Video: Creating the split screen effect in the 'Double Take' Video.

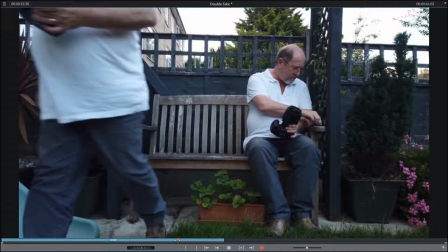Now at this point,
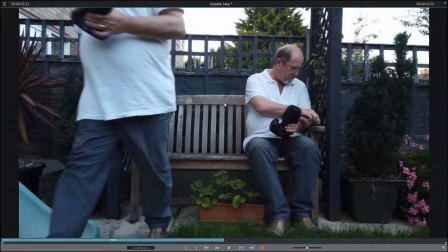as I disappear, you'll notice, if you pay very careful attention, that this split point starts to move across with me leaving the frame.
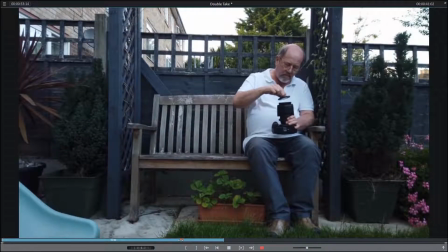You can see got to about here now, and I did this because towards the end I lost concentration,
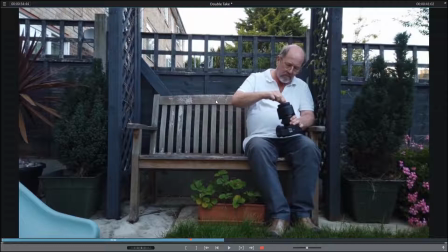and my elbow is going to go past the split point, and I don't want my elbow getting cut off. So it's now moved all the way over there, so that when I do eventually get up, here goes, you see my elbow there, split point was here.
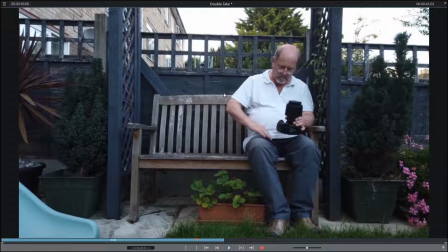All of that would have disappeared from frame had I not moved the split point across.
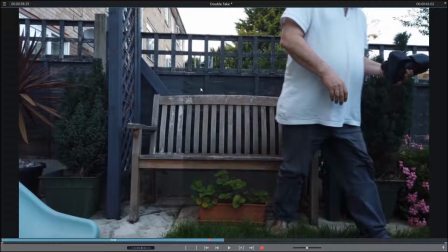And I go again. You can see here, because of the exposure differences, again it's sort of ruining the effect that it was one shot and that there were actually two of me there at the time.
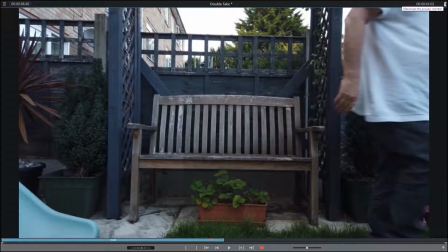So that was all ruined, which could have been prevented by just locking the camera settings off. So that's the first thing, always get it right in camera, and you'll find that
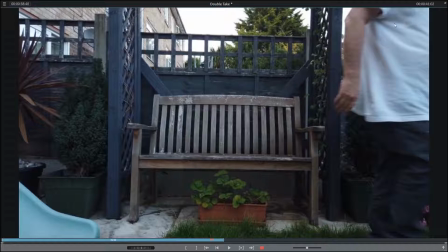the editing process afterwards gets a lot easier, even if you make a mistake with your positioning and you need to move the frame across.
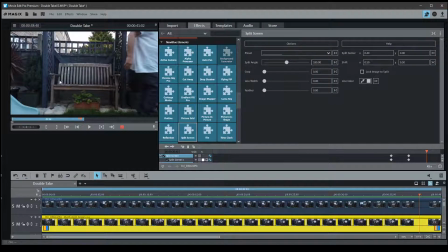So we'll put that back and we'll have a look at this effect that I used, which was New Blue Elements split screen effect. And if I bring it back towards the beginning, you can see I've got it vertical 180 degrees.
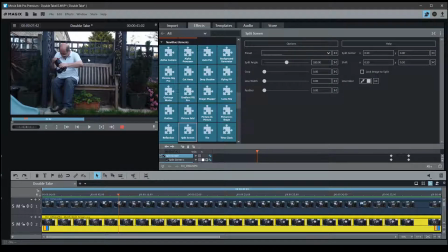It's in the center of the frame because I knew that's where I was going to aim the camera. And again, we've got all these exposure problems as we run through it,
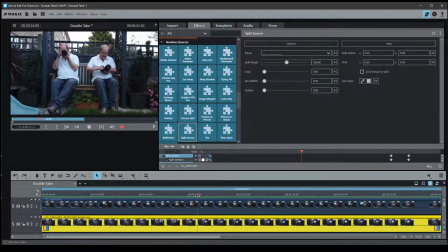but let's get to where I want to alter where the split is in the center. But let's get to where I want to alter where the split position is in the frame.
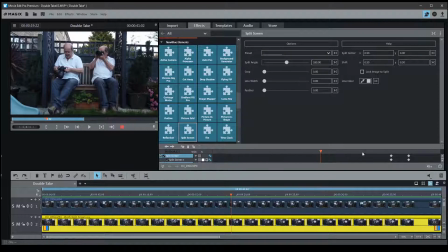So if we look over here in the key editor, you can see I've made two positions. Now there's the first one. As I leave the frame, it's still in the center, but then as I leave the frame
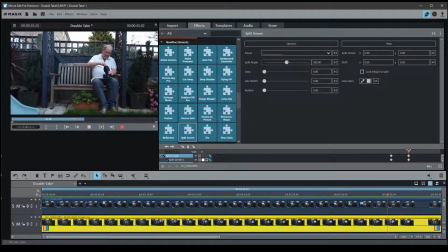and I've left the frame, I now select a second point where I want to alter the position of the screen, and you see I've typed in 40,
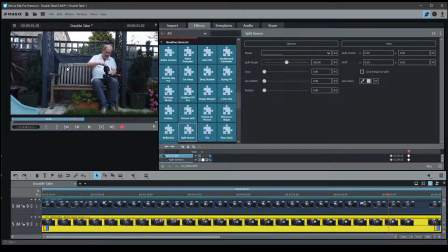which has moved that split point right the way across over here out of the way. So that's done. If you watch up here as I move the cursor backwards and forwards, you'll see it going from 40 back to 50, hopefully. Whoops. See if we can do that a little bit smoother. Let's go back again.
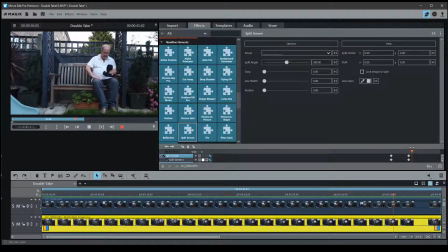You can see that moving, and you'll also notice the split point move across the screen. So that's how I avoided that. Now the thing is, that's still a very visible line because of the mistakes I made in shooting,
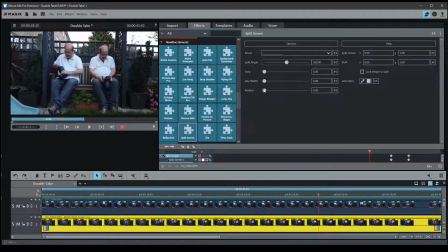but we can get rid of that a little bit just by adjusting the feather control. Now we don't need much of this. I tend not to go above 13, so I'm going to bring it up to about 13.
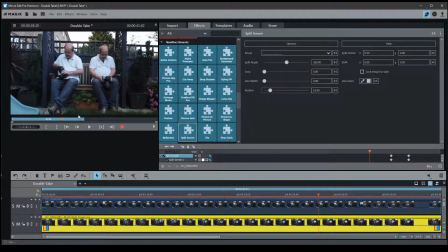There we go, it's close enough. There we go, 13-ish. And now, when you look,
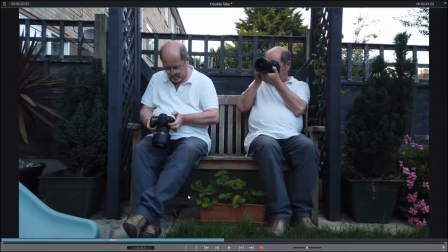let's actually adjust that up a bit. Now you can see that the split point becomes far less visible.
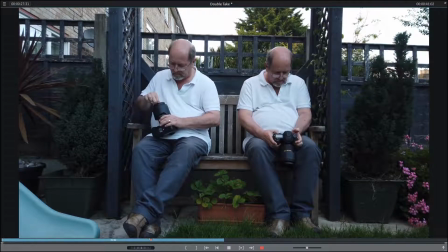Now if you use another method, this split point, if you try and feather it, it's not as clean.